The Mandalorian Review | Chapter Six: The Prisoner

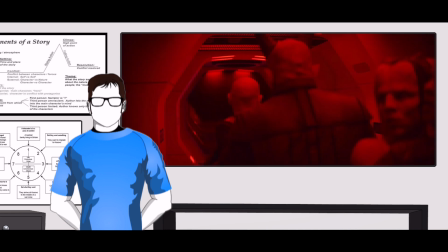491s
That's not a lot of time, but it doesn't matter nor does it raise the stakes if he escapes from the cell with enough time to spare to turn the tables on the crew.
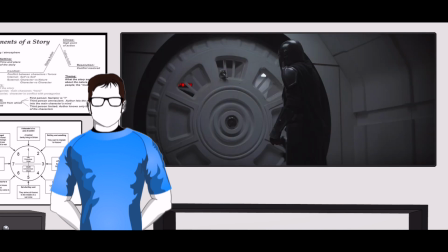499s
Don't get me wrong, how he escapes is quite clever. But the fact that, at best, the Mandalorian is in a cell for maybe a minute doesn't really give any weight to the situation.
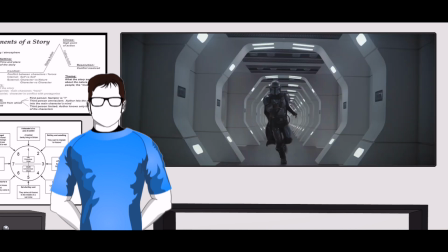508s
Him being thrown in a cell and escaping moments later is a literal revolving door approach.
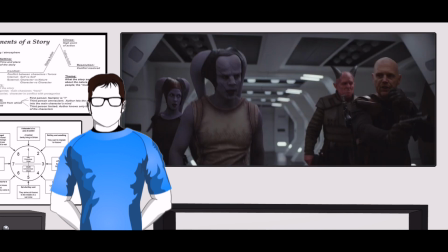513s
There should be tension because of this action. His efforts to escape should fail as time is running out.
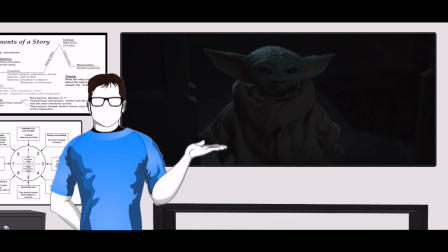518s
He should be concerned for the kid aboard his ship. But we get none of this.
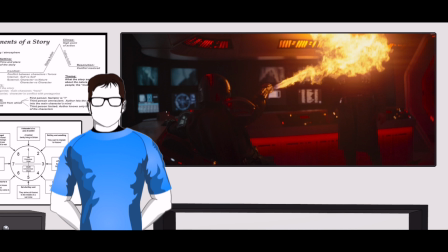522s
Instead, once the Mandalorian escapes, we get a cool set of scenes where he starts picking off one by one of his team.
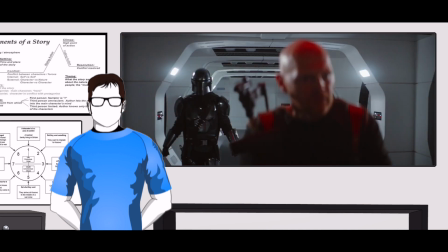528s
It's quick. It's fun. It's revenge. But it doesn't feel cathartic. There wasn't enough pressure on the other side to give these actions that yes factor.
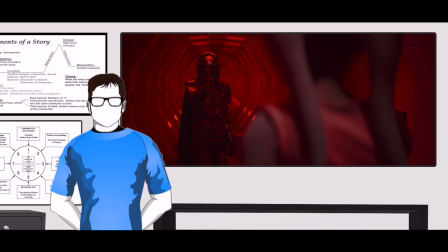537s
That intense, victorious feeling of justice and satisfaction. It's a little hollow.
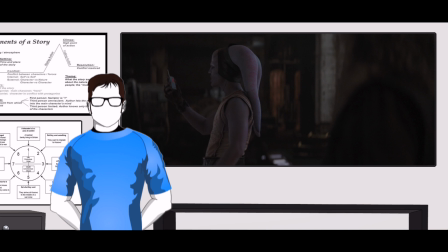542s
There is a nice touch at the end, where the Mandalorian plants the beacon on the prisoner as he leaves his friend's station, and we get a taste of how the New Republic operates in this galaxy,
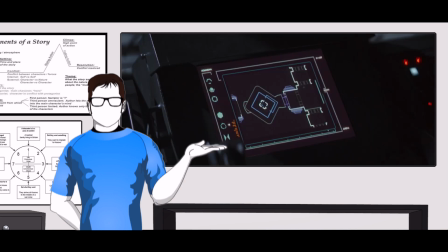551s
expanding on their duties and role overall. We see that they have advanced tracking and surveillance abilities.
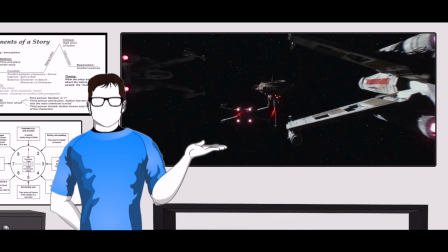556s
We also see that their forces strike first and don't ask questions.
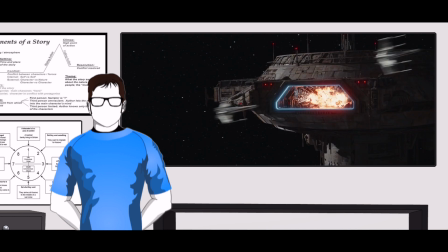560s
The last few shots in this episode opens up a world of discussion regarding the politics of the New Republic.
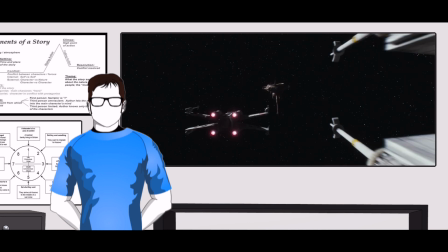566s
The context being that three X-Wing fighters confirm a Republic beacon aboard a station,
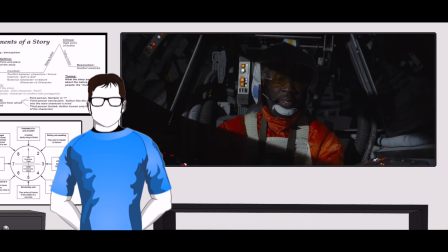571s
they see that a fighter is about to be launched, and instead of opening a channel and stating their intentions and inquiring about the Republic beacon,
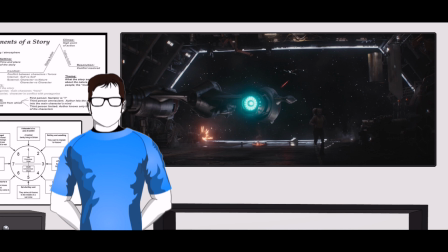578s
they open fire on the station and we presume destroy it. I find it really strange, because the situation from the Republic's point of view should be one of inquisition.
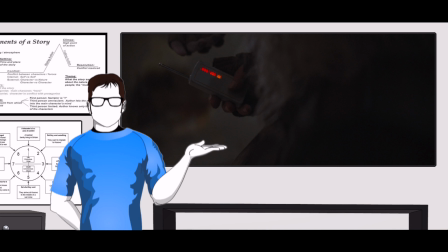586s
Why is a Republic beacon on a private space station? This beacon should have an identifying element to it to warrant an attack squad. They probably know it should belong to a prison transport, so why are they shooting first and not asking questions?
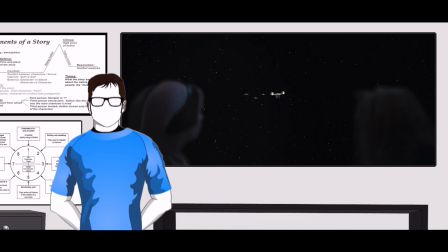598s
Do they not want the prisoner back? Would it not be of use for them to arrest those that broke the prisoner out?
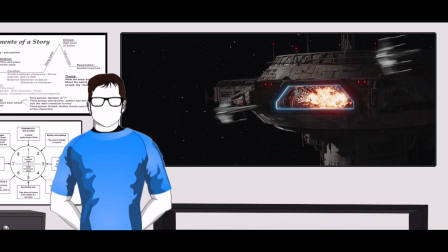604s
Why an execution without a trial? It's almost a similar behavior to a regime recently overthrown, but is it really that different?
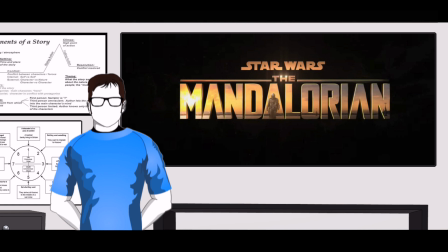611s
It's kind of dark. Since we know there will be a second season of The Mandalorian, I can only hope that they further explore the New Republic and how they operate in future stories. There are only two episodes left in the season, and I hope we get back on track to the story set up in the first and third episode.
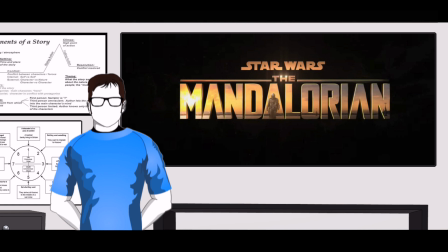626s
So far, the content we've been shown has been okay, but I want more. More focus on the main plot, more development of our main character. If this weren't a Star Wars show, I'd have been out by now, but never underestimate the power of brand recognition and association.
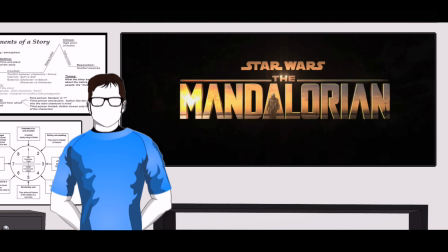640s
It can keep things on live support for quite a while. Let's hope the writers take some risks and give this patient some life so they don't have to pull the plug.
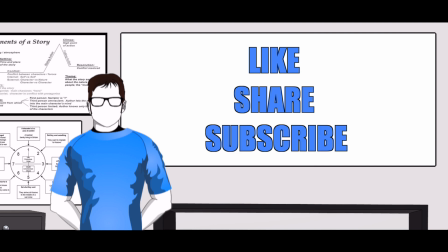649s
If you enjoyed this video, please like share and subscribe. If you have anything to add to this episode, please leave a comment below. Thank you for watching and never forget it all starts with the script.